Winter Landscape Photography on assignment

One pointing this way to get the dark background, so we can hopefully easier see the snowflakes.
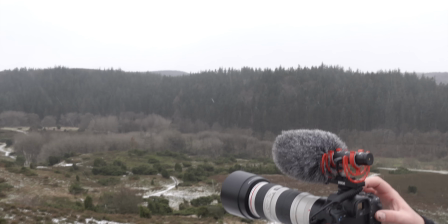4:15 Yeah. So here Simon is with a 7200 trying to get
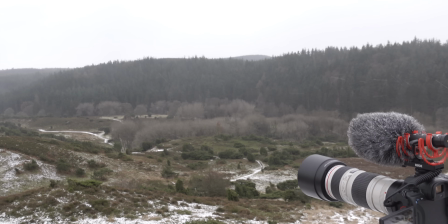4:24 this area here with a little telephoto lens. Then we have another camera up here.
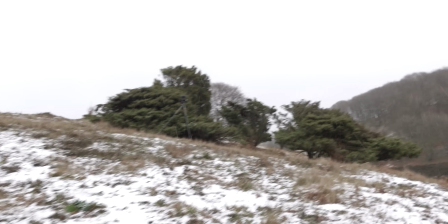4:30 Let's go up. That camera is pointing out in that direction.
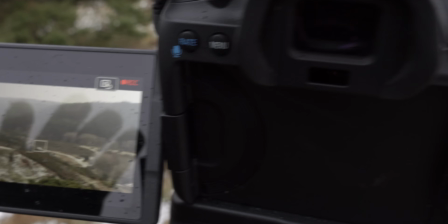4:37 Getting can't touch it, but see, more or less
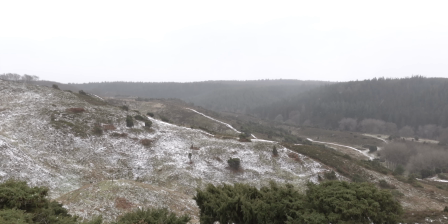4:46 the landscape hopefully getting covered with snow. Is on the other side of the little hill, and that was exactly why we decided to go up on the hill, because we could shoot in different angles. This is probably the less exciting.
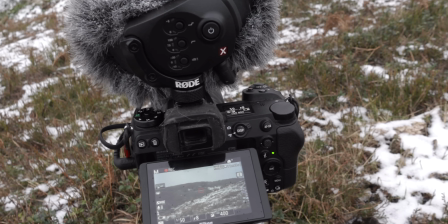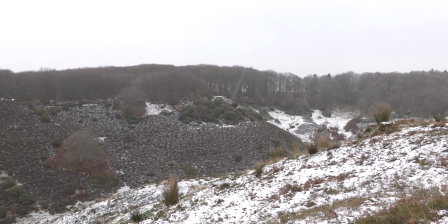5:11 And the reason for that is simply, again, because it's so easy on the dark background, the moss over there, or the heather, to see that, gradually getting covered in snow and chasing colors from the dark red or brown until white or into white.
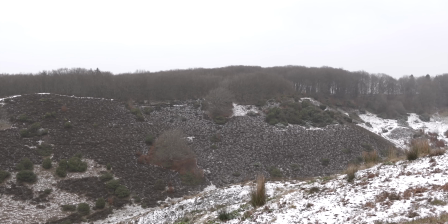5:30 But it's a beautiful scenery. Wind is picking up. This is awesome.
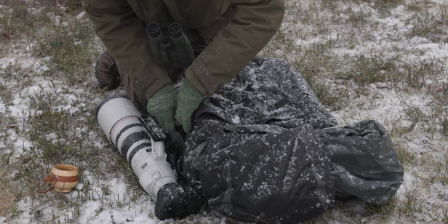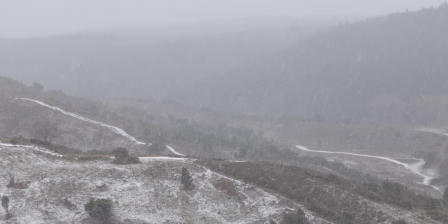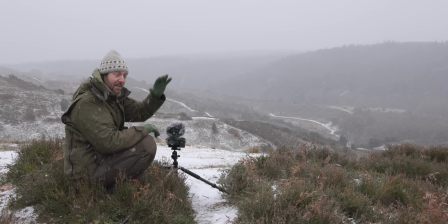5:51 This is just so perfect. Snowflakes slowly falling down, a little wind to create some turbulence. The most beautiful landscape.
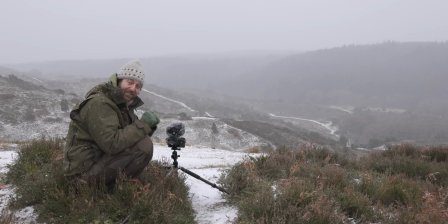6:05 This is so good. I didn't even dare to hope for this when I started the project, and now it's here. Yes!
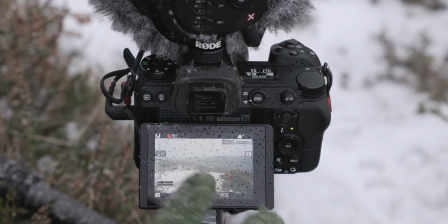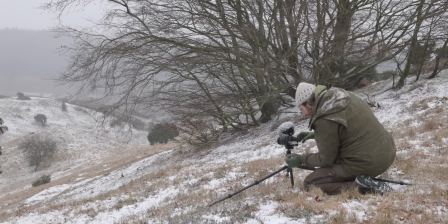Now it's perfect. I really hope it lasts. There's Simon.
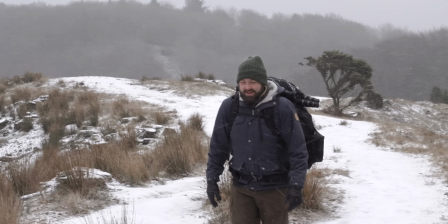6:55 He has been on another location. Did you add something good? Yes, definitely. Perfect. We just decided to change location to go into the woodlands. But then, of course, something beautiful came up, and we just have to stop and make a few clips here. But look at this. It's just the composition of the forest here, like the valleys. Created by the glaciers in the Ice Age, and it's such a spectacular landscape. This one here will solve all my problems. I think Simon is struggling with snow melting on the front element of the lens.
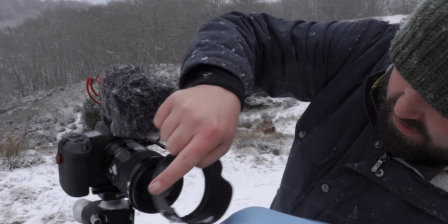7:39 The Ice Age was just really frosty, so that all the snow would just peel off the lenses.
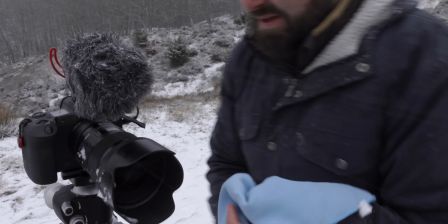7:47 That's not the case. It's pretty good. Let's have a look at my composition up here. And I don't know if I have snow on the lens.